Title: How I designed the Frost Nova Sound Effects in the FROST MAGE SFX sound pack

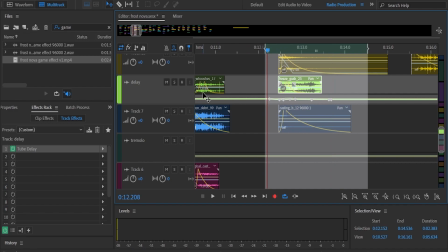But in this case here, there's a bit of a processing and also some automation going on here with the delay of this clip.
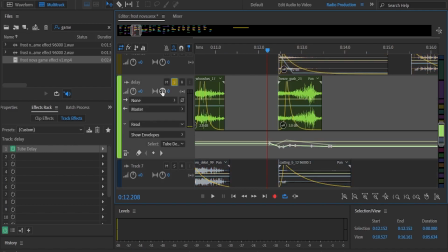So let's hear it with the processing applied.
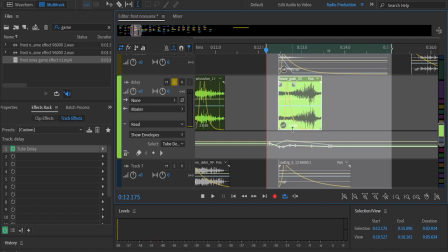So as you can see, the delay also helps to bring this idea of something magical and out of this world.
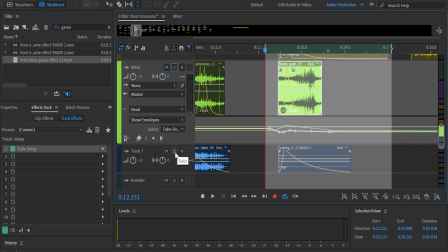Let's move to the next one.
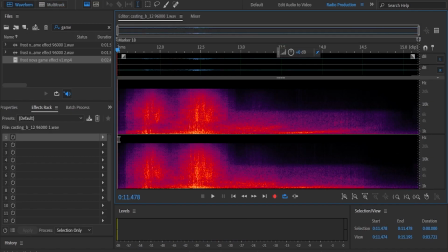So this is another sound that was designed as part of the construction kit of this library.
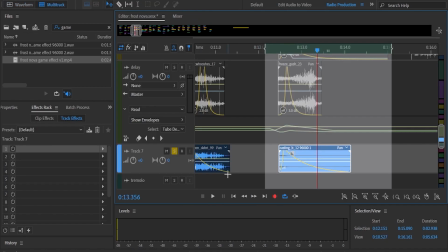So if you buy the premium version, you will have access to the files that I'm showing you here that are part of the construction kit,
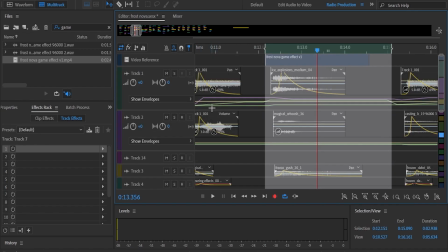and you can design something like this yourself. To wrap things up, we have other two files here.
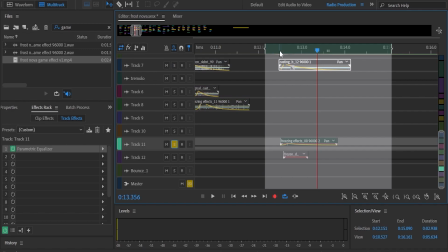This one is a freezing effect.
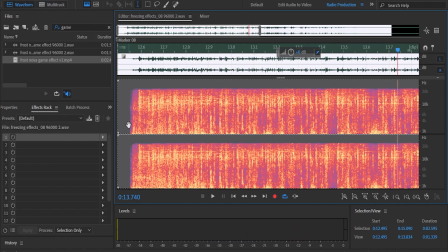So it has all the cracking effect, the cracking sound of the ice,
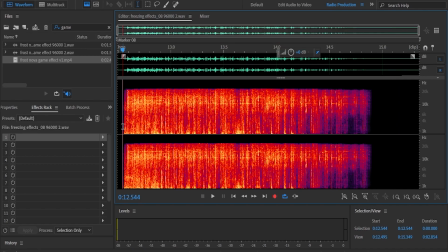which was also recorded, and it's also included in the construction kit.
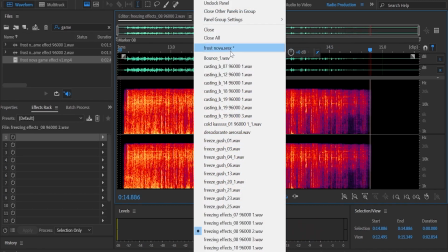As you can see, the file, it's not this sound is not completely raw.
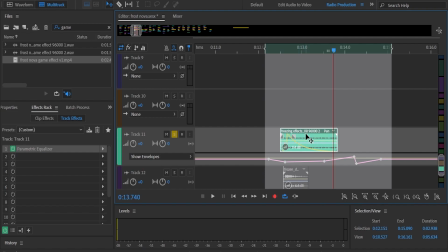It has also a bit of a processing and compressing to make it sound really loud and clear.
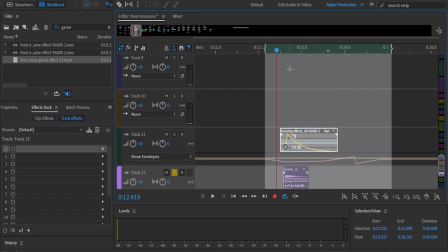Oh, I love this sound effect. And to wrap up, we have well, I call this sound effects frozen debris,
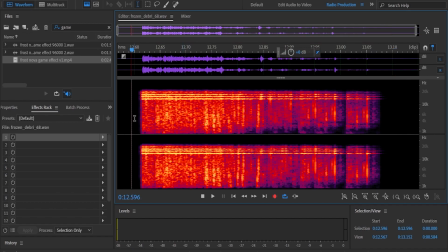which is actually, I've recorded some debris, some rocks, and I've applied a bunch of processing to it. I've applied a bunch of filters, and as you can see, there's also a notch filter applied here.
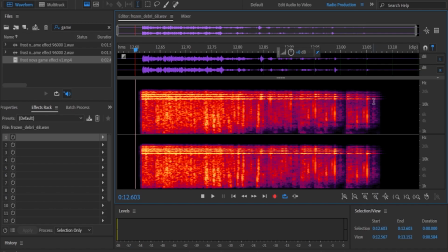It was really important for me to find the correct tuning of this this notch filter. I wanted to make it sound like ice and not glass,
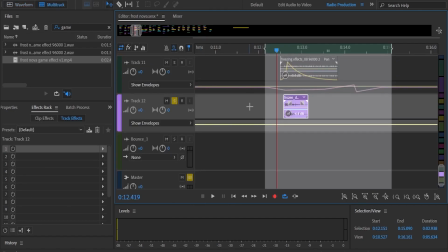which I think it's a bit of a problem when people are designing sound effects for things related to ice. There's this famous scene from Game of Thrones, one of the last episodes, spoiler alert, in which the frost guy dies, the ice guy.
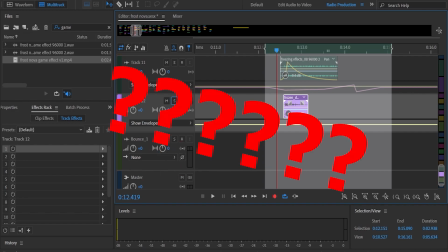I don't know. I don't remember this. Oh yeah, the Night King. Yeah, that's it. So there's this scene where the Night King dies, and I thought the sound design was really cool, but it really bothered me that the sound of the ice when he dies, the ice breaking,
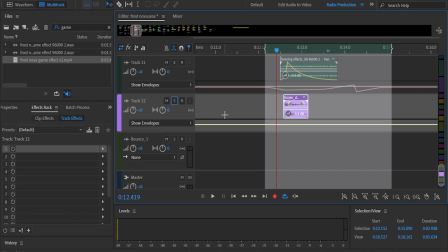it sounded a lot like glass, and I really didn't want that to happen here.
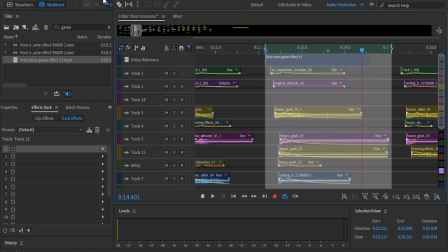So there it is. This is the final product.
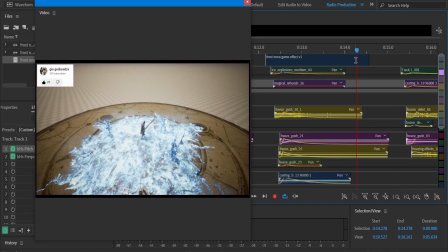And well, I can actually show you the same animation with other Frost Novas.
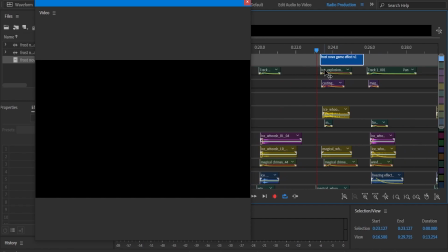For every one of these Frost Nova effects, I do stuff differently. I never repeat the same process. The fundamental parts of the sound effect, they are the same, but I always change things.
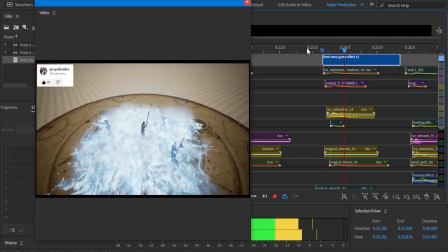So let's hear it. This sounds lighter.
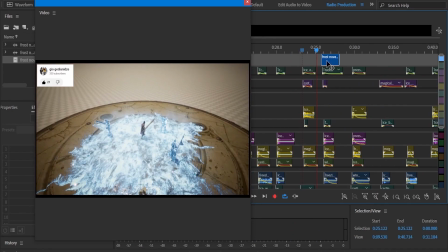You don't have that crushing, cracking sound of the ice. This is another one. So yeah, there you go. This is the first time I'm doing this. I hope you guys get my point here.
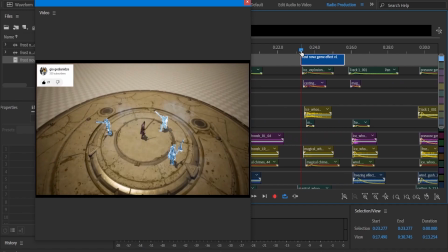I'm not very good at speaking like this. I think I don't sound very natural when I do this, but well,
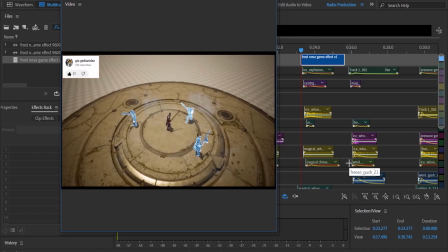I hope it's useful to other sound designers, and maybe this
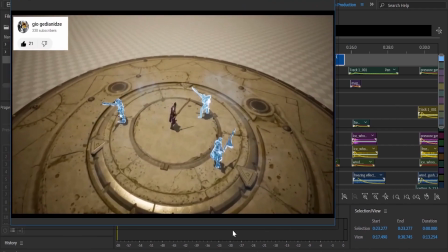what I did here will help you to get some insight. And if you're interested in buying my sound library, it is available in the stores that you can see there on the screen.